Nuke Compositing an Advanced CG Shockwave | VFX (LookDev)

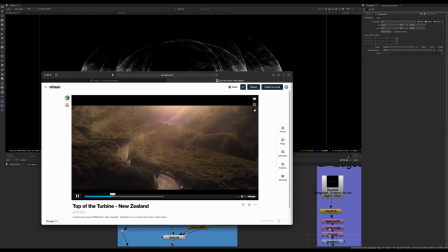[24:47]
So we'll go here. Again, another one forms here. So we can see these little almost, I don't know, slight brighter pieces in a larger glass-like flare.
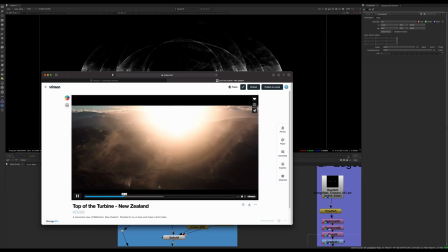[25:00]
And as it keeps going, there's a couple more that show this bit well as here.
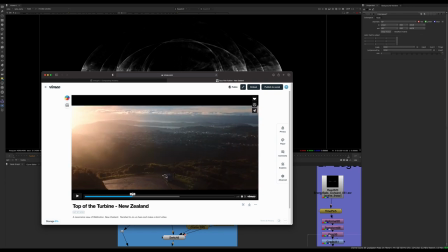[25:07]
So we can see it again here. So we see that little pieces that are changing highlights at different rates from each other and kind of overlapping, which makes this really nice organic looking motion. Again, with this one, so we see this kind of weird shape that appears at the end.
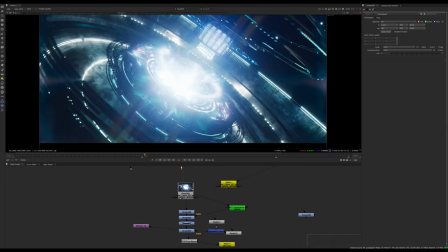[25:25]
And if we look at my comp, I always try to take those things into consideration to try to mimic those effects.
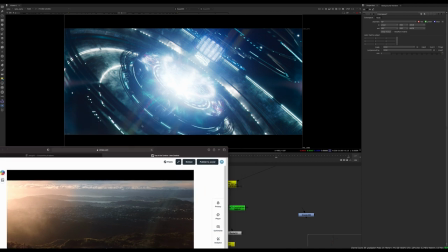[25:32]
You can see this kind of flare thing happening. We have something similar happening here. And those kind of refractive elements are happening in the edge flare. So let's go back to it.
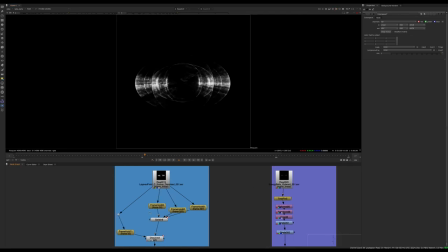[25:46]
So yeah, this library can be used for a lot of things. And I used it in this case for an edge flare.
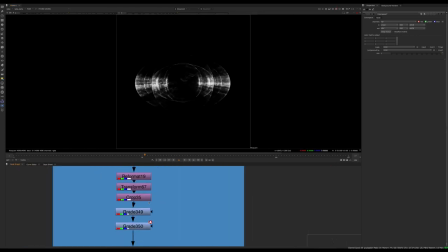[25:52]
So I took this element, I scaled it up to the edge of the frame,
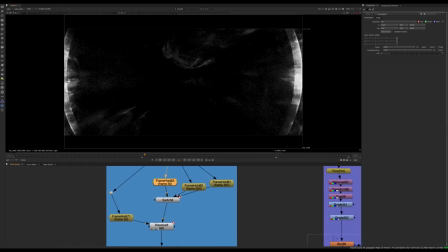[25:57]
and then I kind of like frame holded it on different frames and dissolved between. So like as I switch frames, as I tap through here, you see that these highlights are kind of changing in within the shape of another shape.
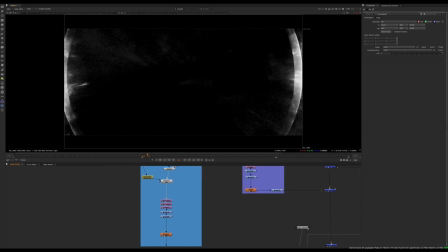[26:10]
So it gives that sort of look that I just described. And what we can do with that is kind of push it into our color scheme that I mentioned.
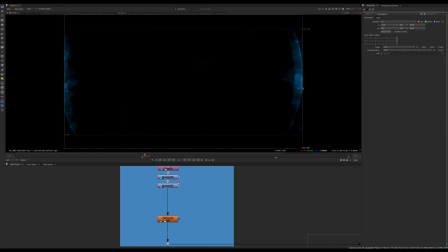[26:19]
So if I go into that color scheme, we have those blues and those nice highlights there as well.
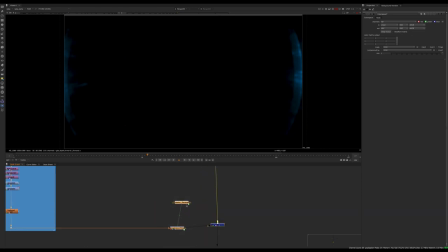[26:27]
So we can kind of plus that on as the explosion is happening. So let's just load it here.
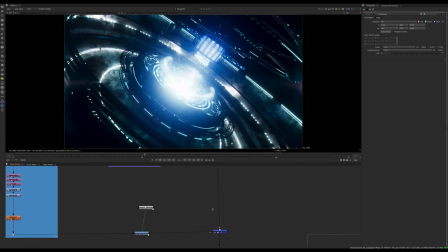[26:35]
Go back to frame 51. I think it's already cached. So obviously it looks kind of weird.
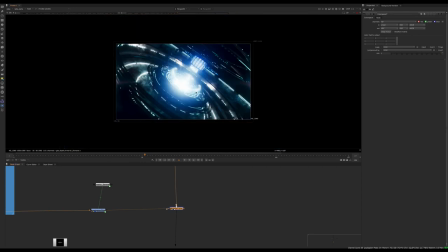[26:40]
Everything looks weird on this frame because there's not enough elements here. So everything looks just like a very ugly glow in the center.
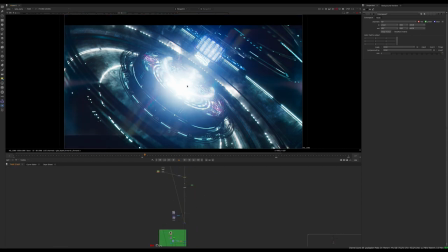[26:46]
But if we, again, if we step down the comp, once we have all the other stuff, that's where it comes together. So it's a lot of layers. But you can see that just even that base layer, that little refractive element, it adds that that edge here.
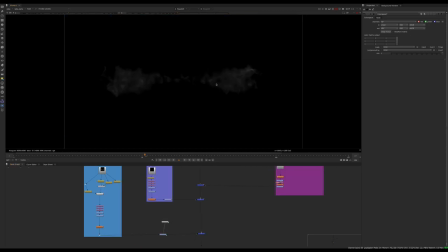[27:02]
I also used another one of my effects from that library.
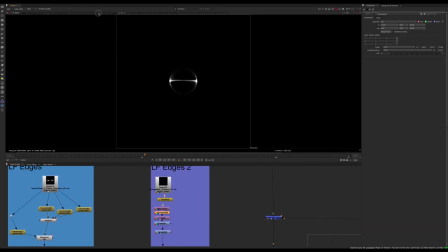[27:07]
So if I time pin it and I look at it, so this is another element that comes with that library. It does something like this, where there's like these like two spheres that like protrude outward, and that can be used for like a bunch of different stuff. But in this case, I actually looked at the start frame and I said, well, that actually looks kind of interesting.
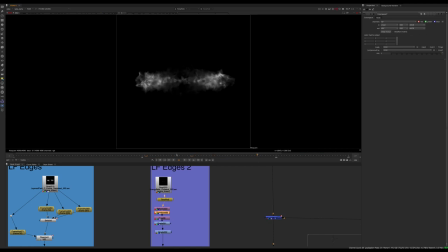[27:27]
It doesn't, you know, even though this is like some kind of energy ball explosion, the start frame looks like an optical element. So actually I just frame holded it on that frame and scaled it up like crazy.
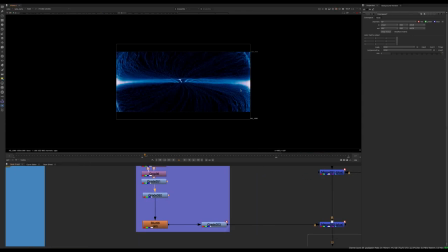[27:39]
And then what I did was add some color to it. So I basically went in the blues, the same kind of tones were in here. And then I added a slight bit of purple into the highlights. So I kind of blurred it. So it's like all blurred together. And then I add a slight bit of color into that image.
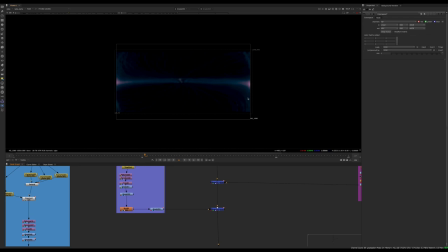[27:57]
And that's, again, just giving a slight pop of color is going to add interest to your image rather than just, you know, going completely monochromatic.
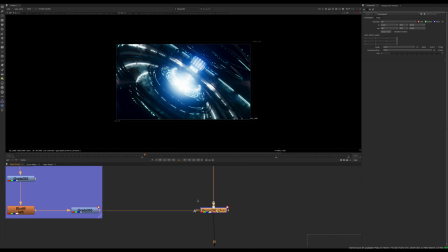[28:05]
So you see, even though we have a blue explosion, I'm adding pink highlights.
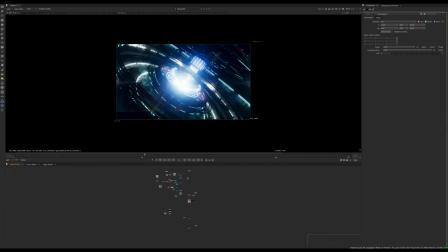[28:11]
And as I step down, all these same concepts are being applied. So as I step down, we have more different color highlights.
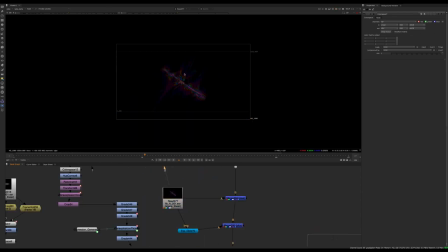[28:19]
So again, I use this element as a lens flare as well. So if you remember, this is the same element I wrapped onto the, I guess the shockwave as a refractive thing, but I also use it as a lens flare. So you can see it's used in different ways.
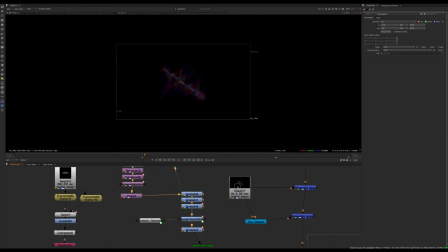[28:33]
And yeah, basically just did the rainbow technique, which is explained in the video, how to make rainbow nuke. And then I'm just kind of scaling that up and adjusting the point in time of that video to make it kind of flicker.
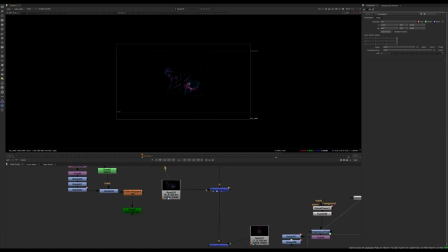[28:49]
So same thing here. So we have that same element just at a different point in time, and I'm mixing them on and off at different points.